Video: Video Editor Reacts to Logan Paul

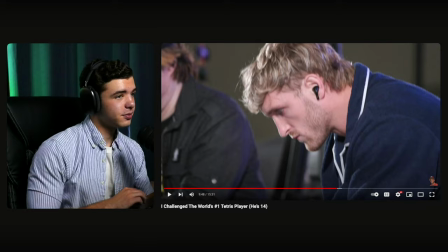Yeah, I mean, just keep going.
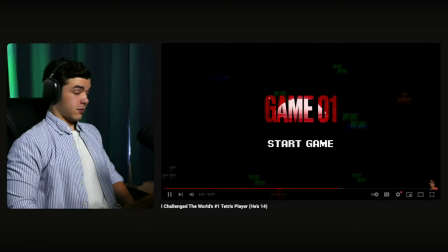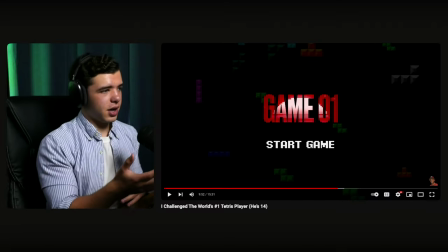Game one, I'm gonna assume that this is for all the ones that Logan is playing and it kind of stopped there, took a breather and starting again.
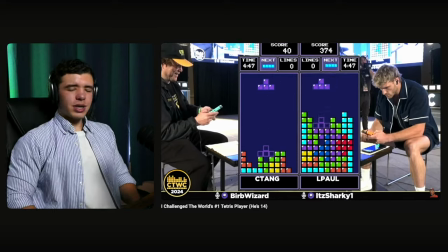Logan Paul already stacking up high, just really trying to get those pieces down as fast as possible. He's the first to get the Tetris on the board.
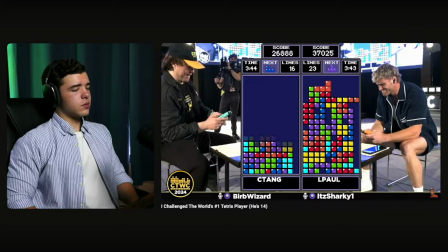Chris Tang gonna get a Tetris. Hold up, Logan in trouble here up at the top. Things are getting dangerous. Oh, that left side.
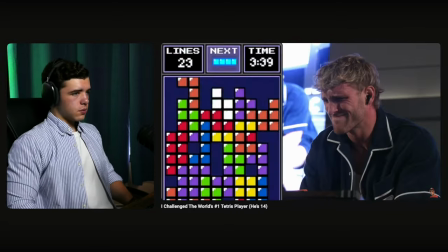He needs a bar. Oh no, it's a block out!
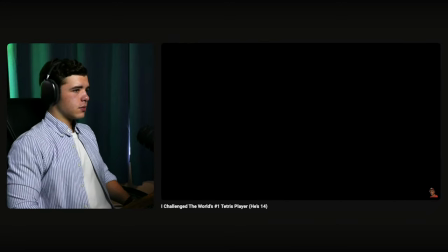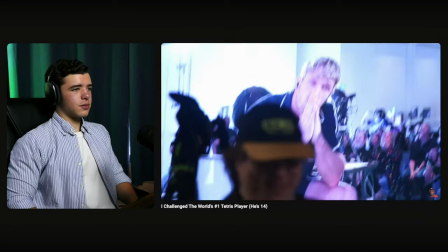I blew it. And Chris Tang! And Chris Tang, there it is! He takes game number one.
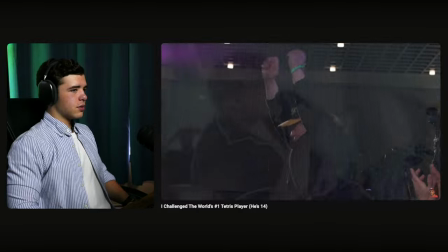The environment, the competition, the blocks, I cracked under pressure. there's a there's a subtle sound behind here that i can't it's kind of like wind but
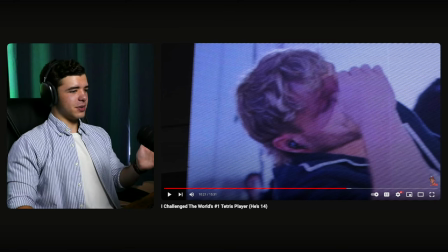more ambient when it comes to this section because it's pretty dramatic i mean he just lost
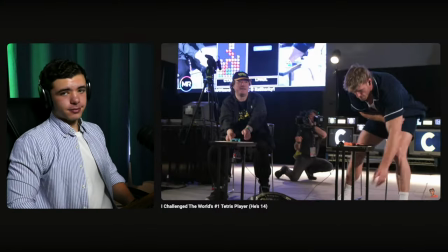thank god it was best two out of three you're not out of it yet oh that's just one i knew i had
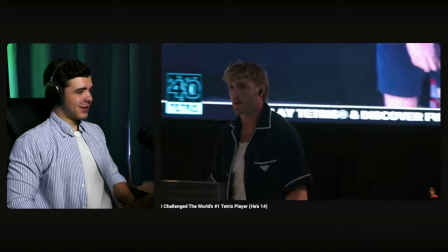to pull it together if i wanted to become world champion i'll get my head in the game three And just like that,
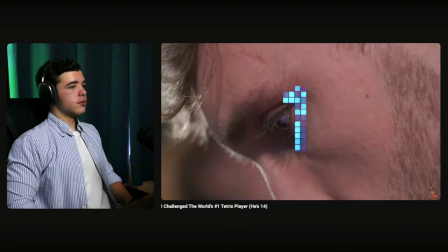everything clicked. One, boom! A Tetris for Logan.
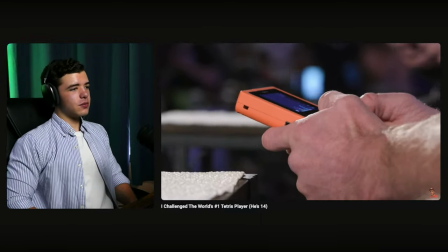And Logan Paul is just continuing to get faster and faster. And oh, Chris Tang is in danger of topping out.
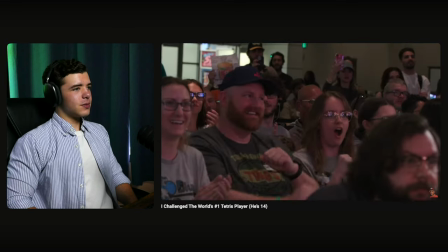Can he survive? He's doing the best that he can. Oh my goodness, Logan has tied it up one-to-one.
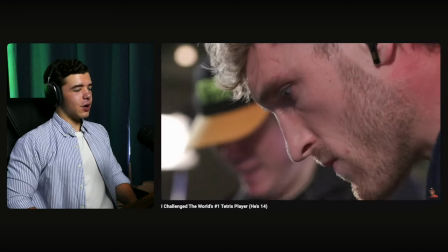I entered flow state.
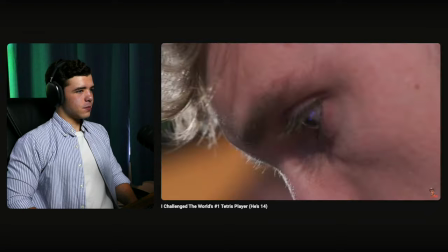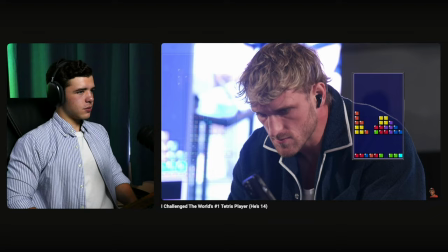There it is, another Tetris over there for Logan. Make some noise!
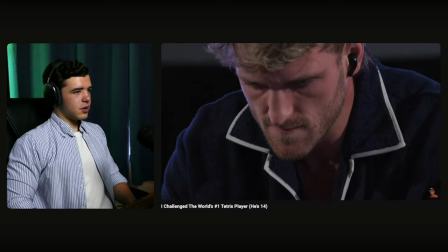There it is. There's another Tetris and he's just continuing to maintain this left will. Absolutely wild athleticism.
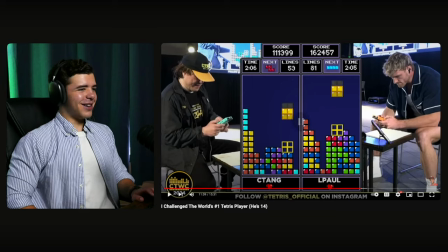Oh, that's a beautiful setup.
Okay. One, the music obviously is more of a upbeat picking up the pace, not really suspenseful.
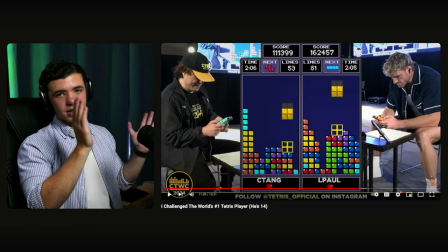It's more upbeat because obviously he's winning here and the pacing is very quick here to kind of get through to the final opponent.
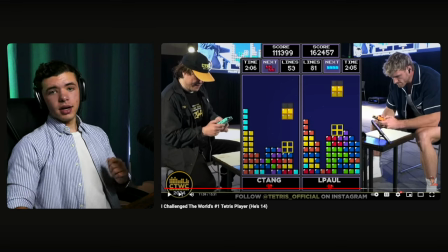And yeah, I mean, it's looking pretty good. Good. The effects, there's a lot of zoom-ins and things with blurs and all that kind of stuff.
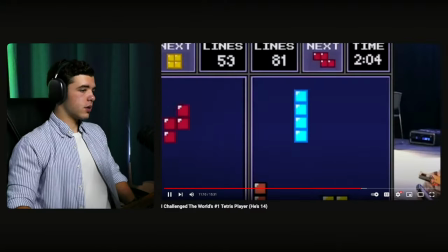It's looking pretty good.
Such a pretty. Let everybody in the crowd start bouncing.
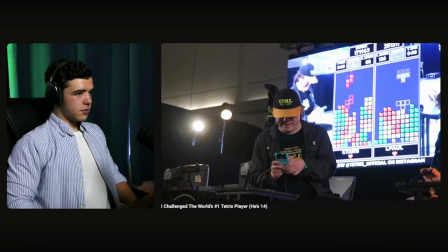Last 10 seconds. What did Chris Day do? We're going to slam the door shut here, Sharky. And there you have it, advancing to the next round.
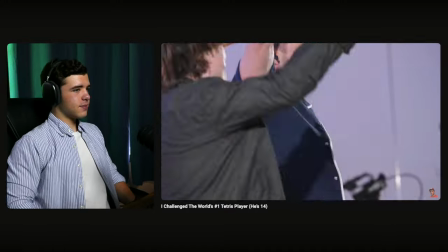Logan!
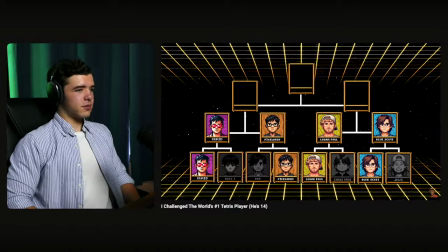I had done it. I was moving on to the semi-finals against the man himself.
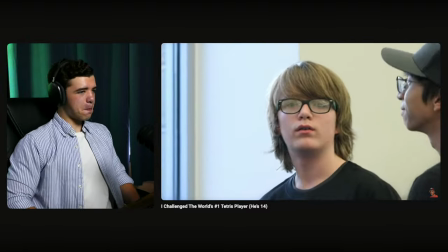Scoop Loody. First person to beat Tetris.
All right. We got a mask transition here.
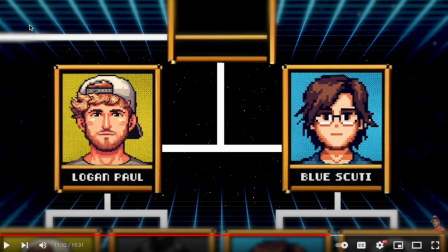Like I said, there's a lot of this blurred edges here that's going on. And then obviously, Scoop Loody. Now, something that's subtle.
Finals against the man himself.
I mean, I guess it just depends on your preference,
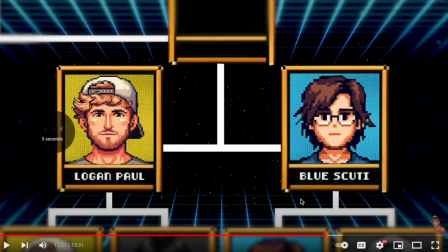but I probably would have zoomed in on everything because you can tell here that they're in this area.
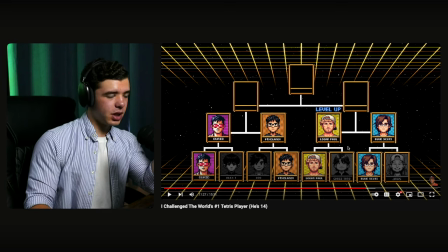You got the background. I would have added an adjustment layer over top and then zoomed in that way.
I was moving on to the semifinals against the man himself.
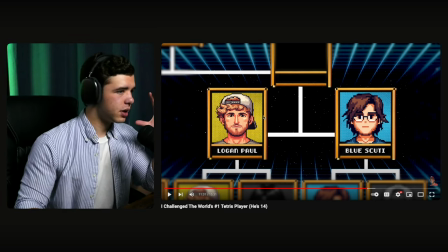So they're more isolated with the background, as you can tell here, because it would have been, it would have just been the stars.
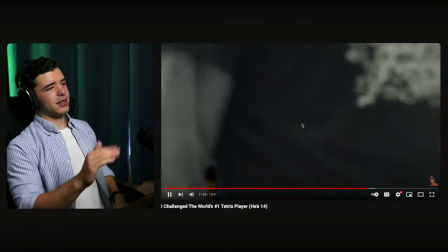Scoop Lootie.
Yeah. And then we got a mask. Simple mask transition wherever somebody walks over.
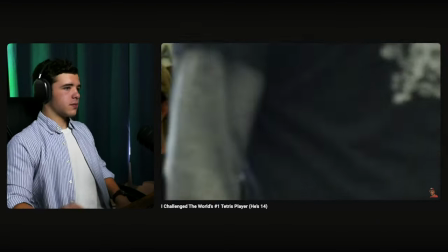Scoop Lootie. First person to beat Tetris. My name is Scoop Lootie.
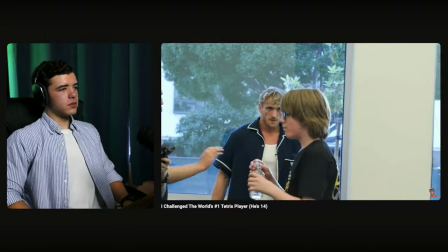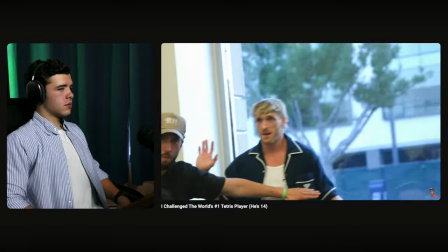What's up, bro? Just step back, bro. I don't want any problems. I don't want any problems, bro. Hey, we cool?
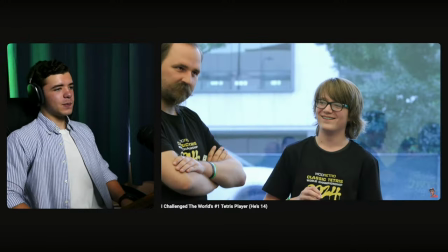Hey, we cool? Hey, we cool, bro? I'll see you out there, bro. He's laughing. He's not the last guy. I did.
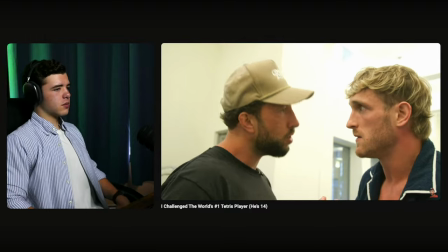And you had one bad match.
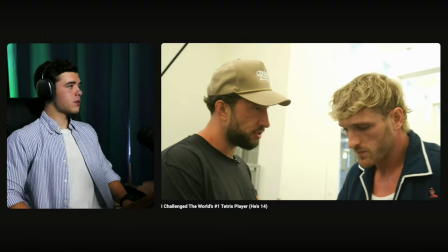I don't want you to think about the bad match too much, but it was really bad. The audience was laughing.
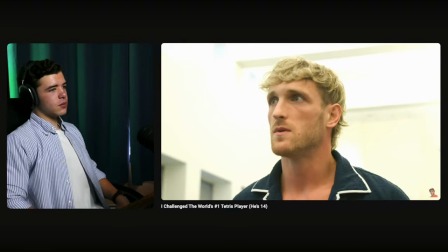It was like one of those situations. Try to get it off your mind. Don't think about it. Just one last time. It was bad. But I got something to cheer you up before your next match.
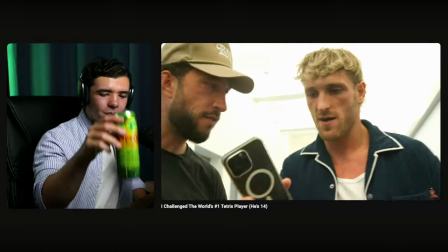These are the prime athletes. Oh, no way. What's happening, Logan? What's up, Logan? Hey, Logan.
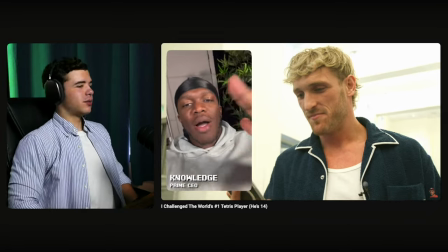It's Alicia here. Hey, Logan. Good luck. Heard you've been killing it so far in the Tetris tournament.
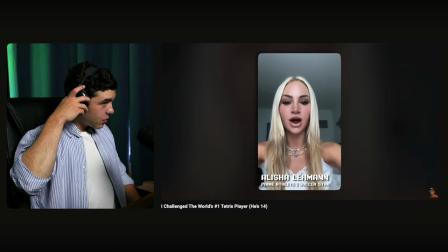Love to see it. I wish you all the best in your upcoming tennis matches. Good luck on Tetris.
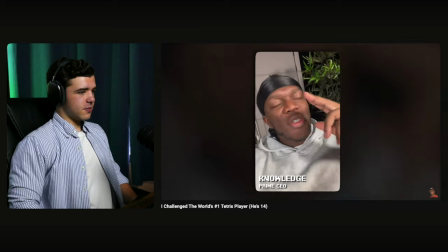Keep it rolling. You got this. I know you've been try hard and hard. Go kick butt.
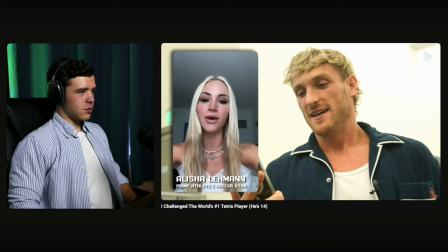And let's go prime, baby. Drake prime. The prime family always sticks together. Oh, bro.
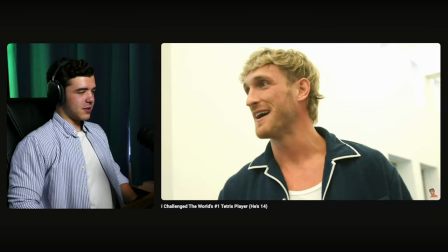I got to do it now. The whole prime team is relying on me. Let's get out there. Get out there and get this win, buddy.
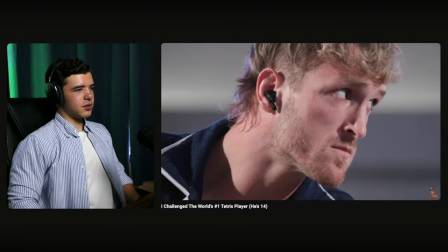Let's get out there. Players, you're about to embark on this major matchup. Logan, you had a few words here with Scooty right before the match.
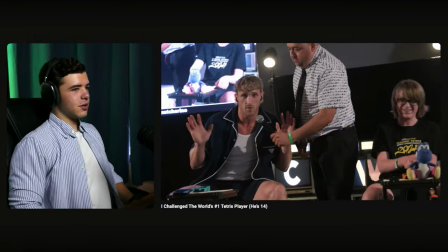Scooty was pressing me out in the hallway. I told him I'm just here to play and I didn't want any problems. But right about now, Scooty, I'm going to be a problem.
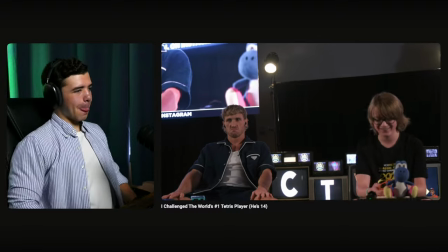Oh, they are about good to go. Three, two, one, Tetris!
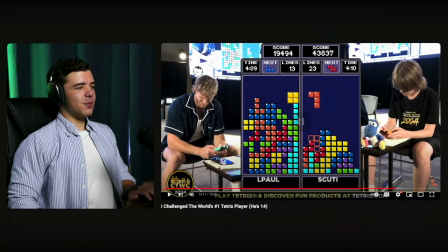Paul has been a bit of a early...
More of an uplifting style music. I'm going to, like I said earlier in the video, I don't think he's going to win, but it's probably more uplifting right now because he's going to end up not winning. And so it'll play off of that kind of, you know, you did your best.
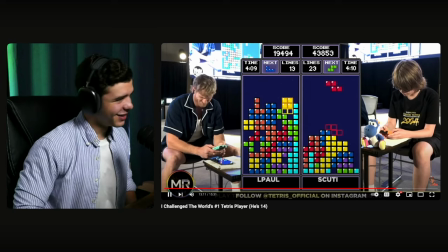We'll see dig here. It's getting dicey
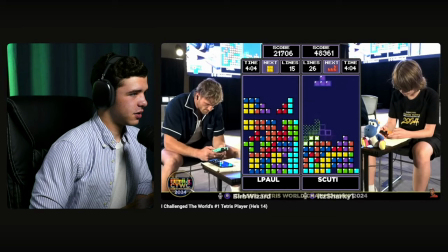Post Logan Paul be in the problem looks like he's got the problems.
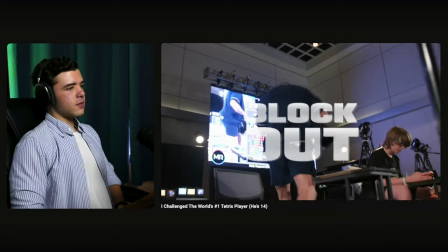Yeah, he's got the problems over the best job busy Good he takes game number one.
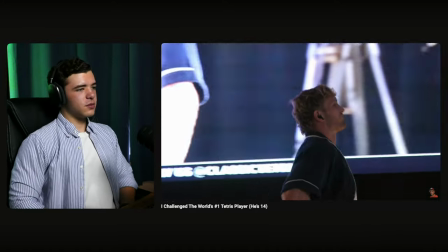Oh, he's got to walk it off Come on Logan you got this Let's lock in bro.
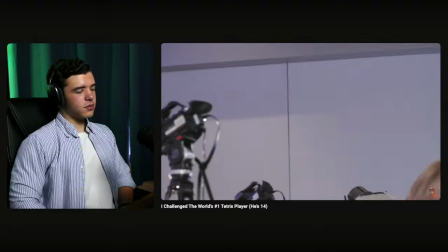I regret nothing
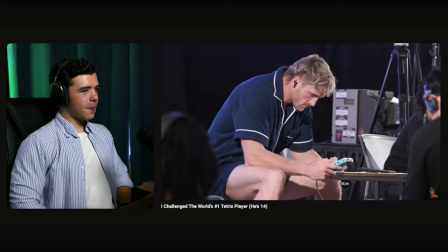Paul's tournament life is on the line here. Yeah, very tricky pieces. Logan is not too happy about that.
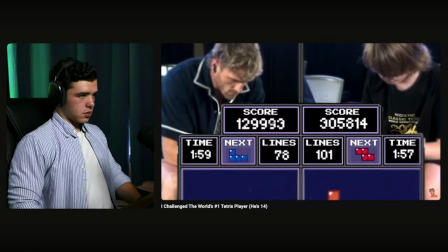3.05 for Scooty. We're looking at almost a 200,000 point lead. I shouldn't even be here, bro.
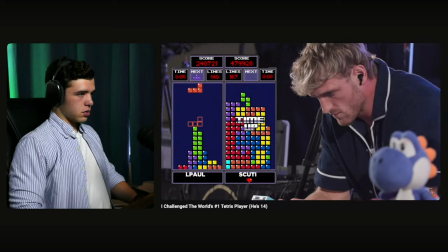Minute left to play. Last minute to play. Now Logan Paul has a few seconds left. 5, 4, 3, 2, 1.
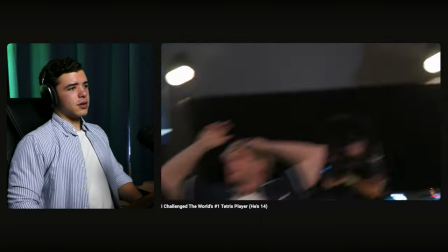Blue Scooty defeats Logan Paul in the semifinals.
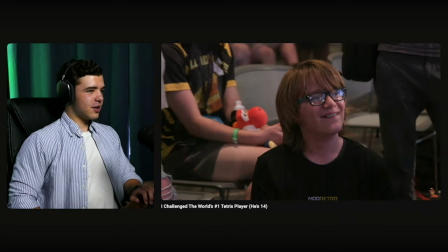Yep, Blue Scootie is the toughest opponent I've ever faced, he's a Tetris legend, he's a pop culture icon.
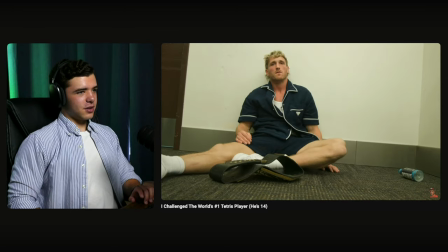It's gonna be okay, bro, what did he score, he scores 479, wait did this guy just hold out a dollar bill,
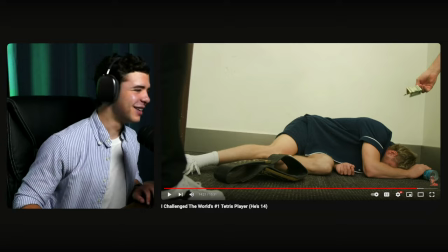what did he score, what, he scored 479, has he been drug tested,
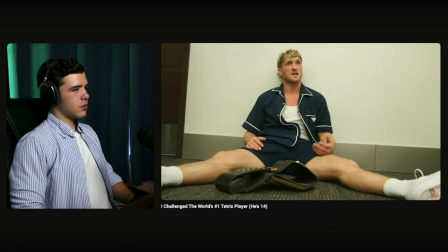100%, I'm contesting that with the commission. It's like, it's almost like he's exactly as good as they say he is. It's like he's the best in the world.
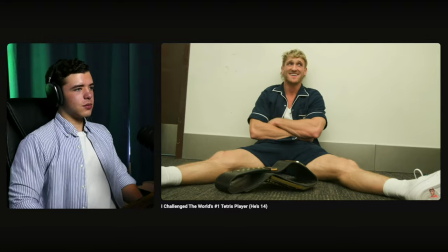It's almost like he's the best in the world. I was humbled to be in the presence of such greatness.
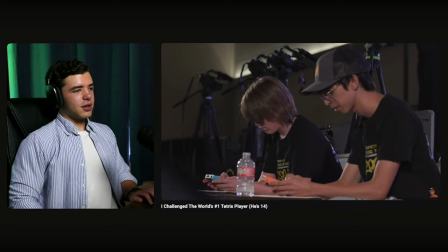And although Blue Scooty ultimately placed second, the Tetris community had been taken for quite the ride.
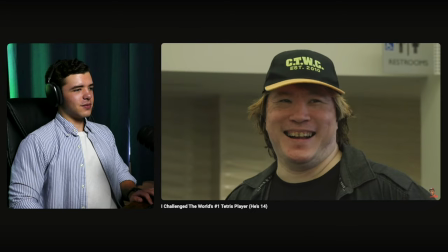Sometimes our heroes are really just people. People like you. People like me. People with an extraordinary...
Exactly like what I said. I called it. I knew it was going to go this direction. Same thing with the music. It's more inspirational. I knew it. I knew it.
The amount of passion for things that they love.
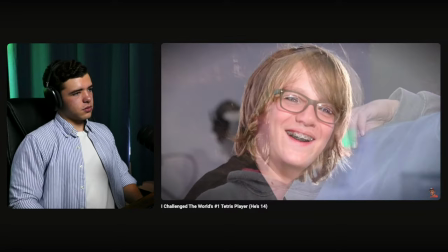You know, maybe me and Scooty aren't so different after all. So here's Scooty.
That was a pretty clean transition there, fade.
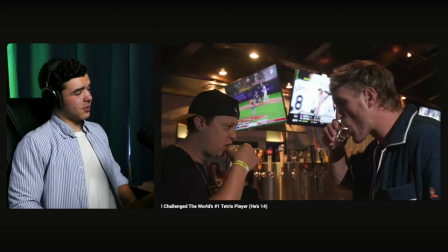Different after all.
Because I guess they do look pretty similar.
So here's to new friends, forever memories, and the greatest game of all time.
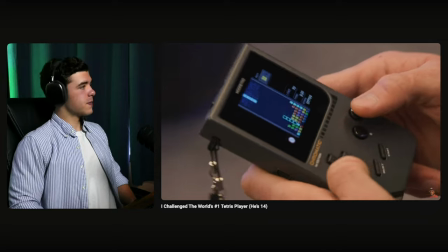3, 2, 1, CETRUS!
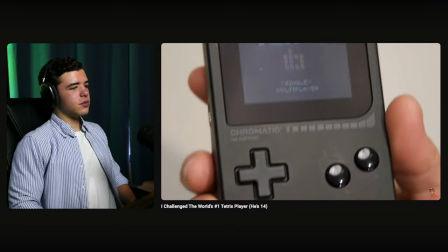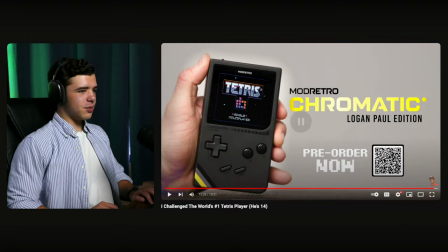What? Logan Paul? Logan Paul edition? Oh my goodness.
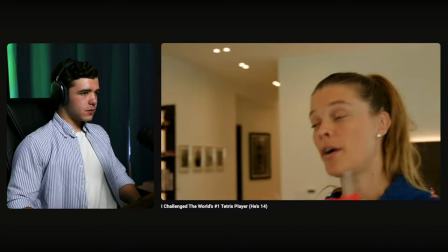I'm not going to tell you.